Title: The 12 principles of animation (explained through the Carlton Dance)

On the other hand, straight movements will achieve a mechanical, artificial look. Secondary action.
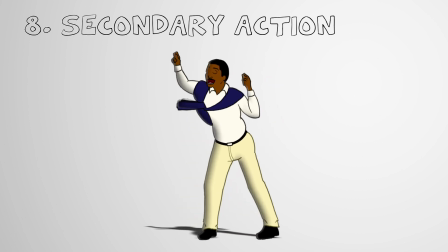(4:17)
Secondary actions are gestures and movements that support and add dimension to the main action. It is important for secondary actions to emphasize the main action without distracting or getting in the way of it.
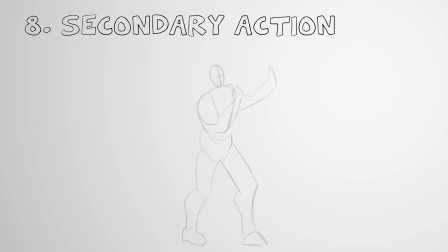(4:28)
In this case, the main action is the dance itself. The first secondary action would be the hand gestures and clapping of the fingers, showing how he is following along with the rhythm of the music.
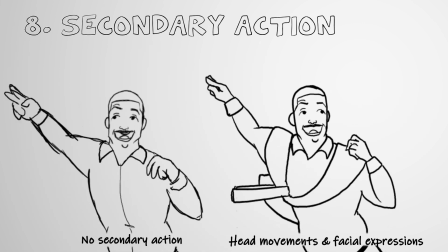(4:38)
Another secondary action would be the head movement and facial expressions, adding personality and mood to the character.
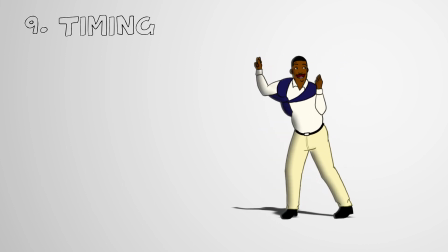(4:47)
Timing. In animation, timing is controlled by the number of frames drawn between key poses. The more frames we insert between point A and point B, the slower the action.
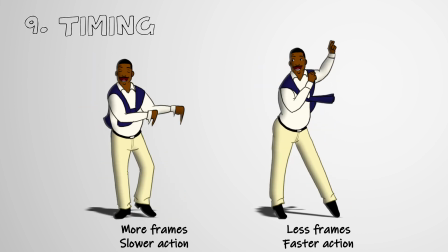(4:57)
The fewer the frames, the faster it will be. Good control of timing improves the flow and rhythm of the animation.
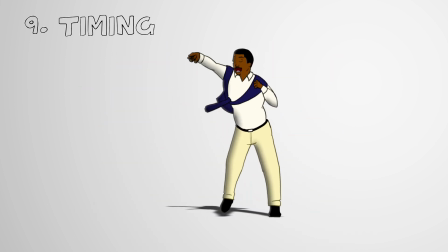(5:05)
In this case, it is important to make the dance go with the same rhythm with the music,
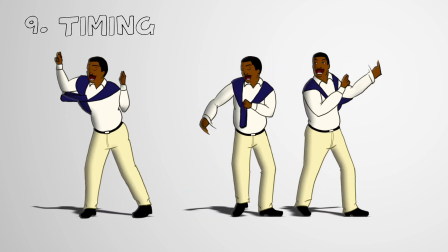(5:09)
so we can place the key poses in sync with the beat of the song to know how many in-betweens we have to use.
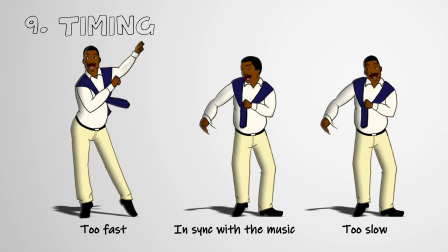(5:15)
If we use too many or too few in-betweens, the dance will be out of rhythm.
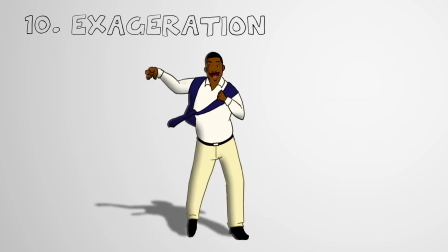(5:22)
Exaggeration. Animation is exaggeration.
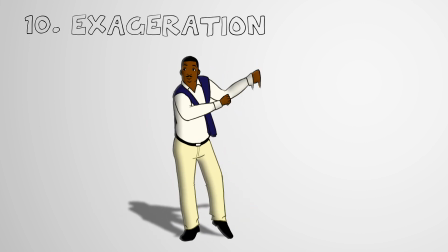(5:25)
Every animation should have a certain level of exaggeration, depending on the style and level of realism desired.
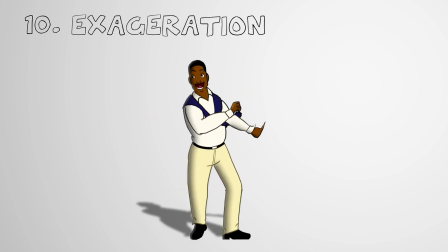(5:31)
The animation can be completely over the top, or just enough to emphasize the key elements of the scene.
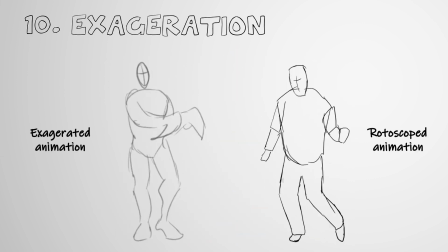(5:38)
Trying to perfectly replicate reality often result in flat, dull animation. Here we see the difference between an animation rotoscoped directly from a live action footage and a slightly exaggerated version. Although the action is the same, the exaggerated version has more impact. Solid drawing.
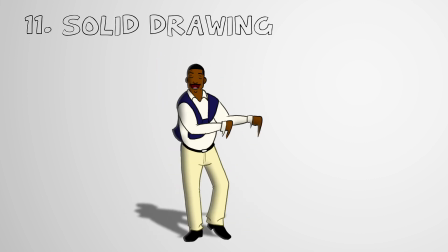(5:58)
Despite being presented in 2D, any character should feel like a three-dimensional body.
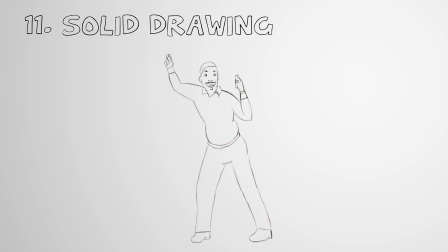(6:03)
To achieve this effect, the animator must be able to draw the character from every angle, and be aware of how the volume, weight, and balance of the character will affect the animation.
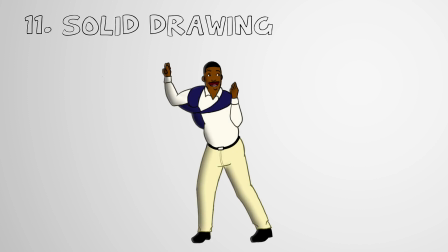(6:13)
Proper use of lighting and shading also helps this effect. Appeal.
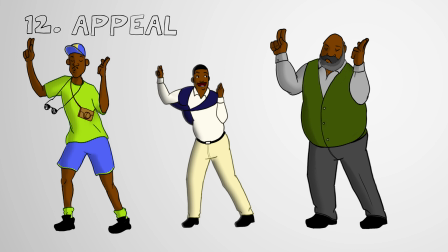(6:20)
Appeal in animation is what charisma is for an actor. It doesn't necessarily mean that the character has to be good looking, but it should be interesting to look at.
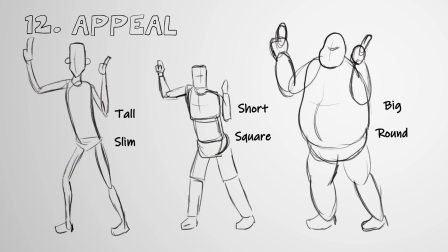(6:29)
A character should be immediately recognisable and distinct from any other on screen. This can be achieved by giving it well-defined shapes or putting emphasis on those characteristics that define the character.
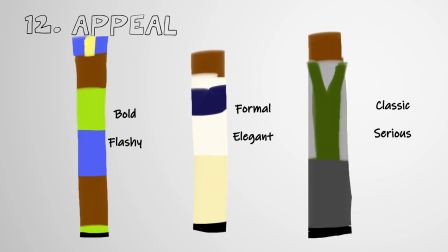(6:40)
A well-designed colour palette can also help to the appeal of the character.
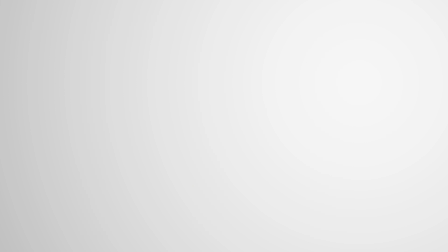(6:46)
Here concludes this little introduction to the 12 principles of animation. I hope you enjoyed this example of how to apply all of them to one single piece of animation. Thanks for watching.